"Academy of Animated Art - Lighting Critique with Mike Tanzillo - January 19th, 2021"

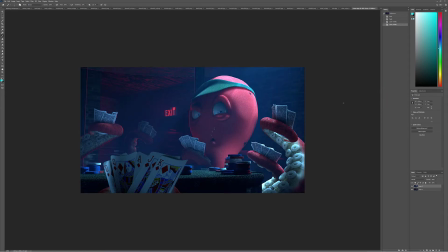1483s
All right, and then we've got Tristan. So Tristan, I was able to get your more recent iteration.
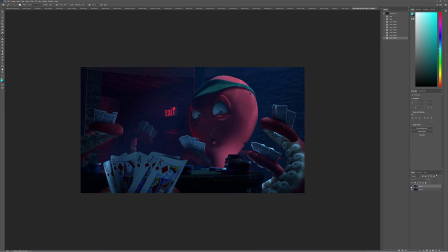1490s
So I wanted to go through each one of your references and talk about this. So, and then we'll kind of circle back.
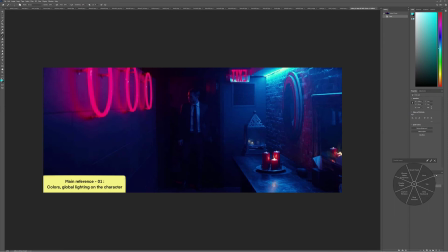1497s
Okay. So with this one, you were talking about the colors and global lighting on the character. Totally true. The lights are very small and they're very saturated, and I'm not getting that level of saturation on your character. I think you can push it more in that color scheme. This feels very John Wicky.
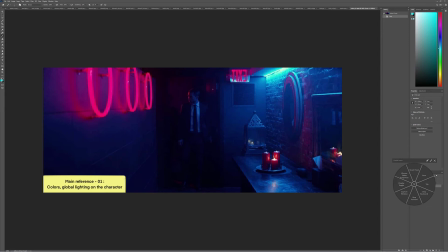1517s
I don't know if this is. I think this is John Wick. But yeah, just super saturated, super interesting colors there.
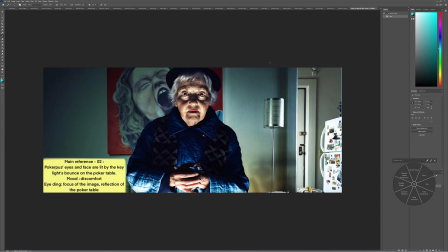1526s
So make sure you're getting that. These images I like because Rocky is a friend of mine. We went to photo school together. We went to high school together. He played baseball with my brother. He's a great guy, and every time I see his images, they make me smile. So you're talking about like getting the underlight and the bounce from the table, creating a level of discomfort, and the eye dings, right?
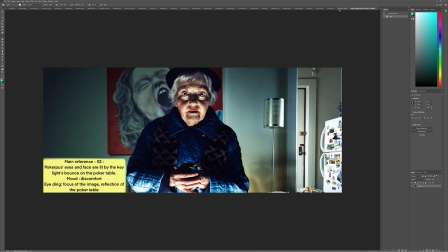1545s
And so I'm not feeling that level of bounce.
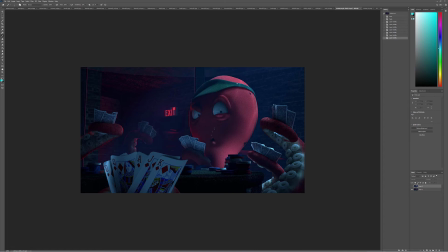1551s
I'm not feeling that discomfort level because it feels like there's more light coming down from the top than coming up underneath him. It's so for the light underneath him, it's just that like little bit kind of in here.
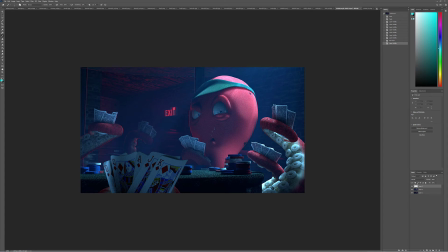1562s
And to really feel the underlighting, it has to be about the eyes.
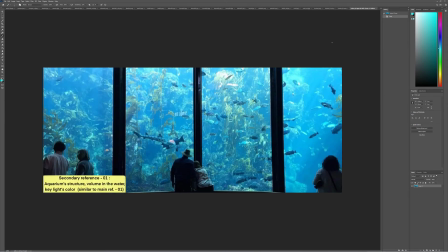1567s
Because it's the eyes that are thrown off that look a little bit strange, that make us feel a little unique.
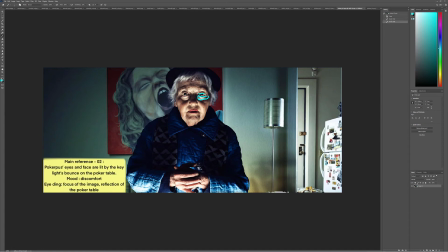1572s
The fact that this is lit and then like this part of the eye but not the top is what's going to help that read.
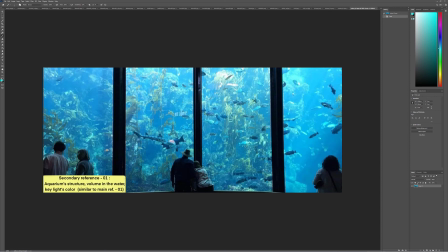1581s
To the aquarium structure, the volume of the water. Yeah, notice how super dense it gets, super quick.
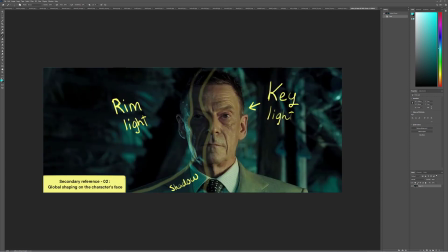1586s
We'll touch upon that in a second. And then, is there one more after this? Oh yeah. So for this one, there's, you got your key light, and it's hitting here, the shadow value, cool, and the rim light.
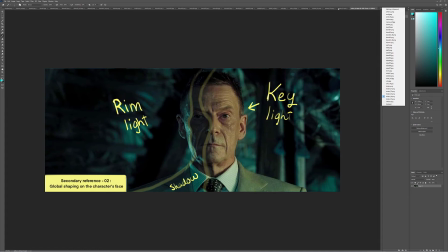1598s
That's a great breakdown. But looking, and you've got it on yours here too.
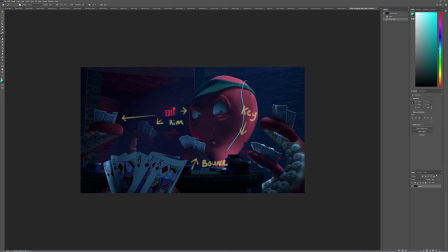1604s
So you've got the key light coming down here. So, this is kind of but the difference is your key light isn't wrapping around to the middle of the face,
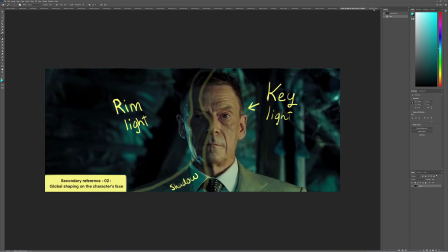1616s
which is what we're seeing here in the reference, and it has a lot more specularity in it.
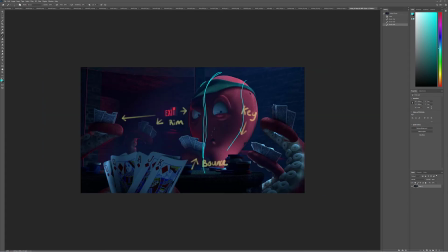1622s
So to get this one, it'd be more like key light here, fill light in here, and then rim light along here. So what the issue is that we've got some conflicting interests, right?
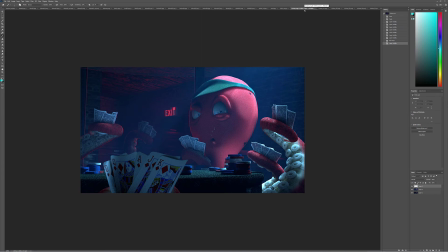1633s
So if you want to do that, then we can't quite do the underlighting uneasy thing. So I would challenge you to pick one or the other. Is the main light source coming from up above, or is it coming under from the table?
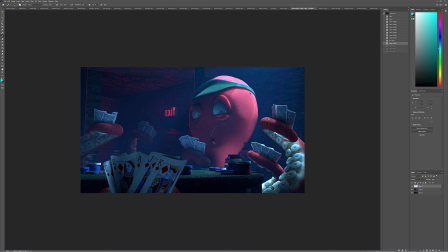1647s
Because we can work with either, and it's totally fine. I would just say that they're a little bit of a conflict. Talking about the atmospherics, it's kind of similar throughout all of it right now, and I would like to see.
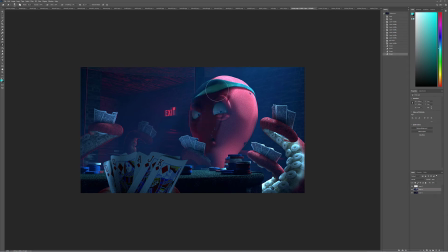1664s
Actually, we can use your two versions as an example. So I think that what we can do is create less on him and more on the background, and that will allow him to pop forward a little bit, and we can
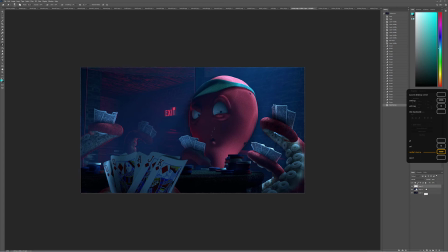1684s
even murky this up a little. Let's see, that's not gonna work. But I think that like the like getting back into here, like that should be even denser than it is right now. Like really kind of build it up as it moves back into space, and then anything past this exit sign should just be kind of like
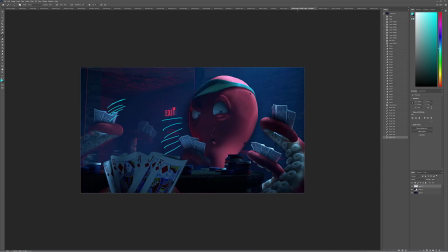1706s
that, right? Like super atmospheric. So for you, I would say next iterations, figure out the key position. Do you want the main light to be underneath, or do you want it to be above? I do think that the light either way can hit the central part of the face a little bit more, either again from the table or from the ceiling.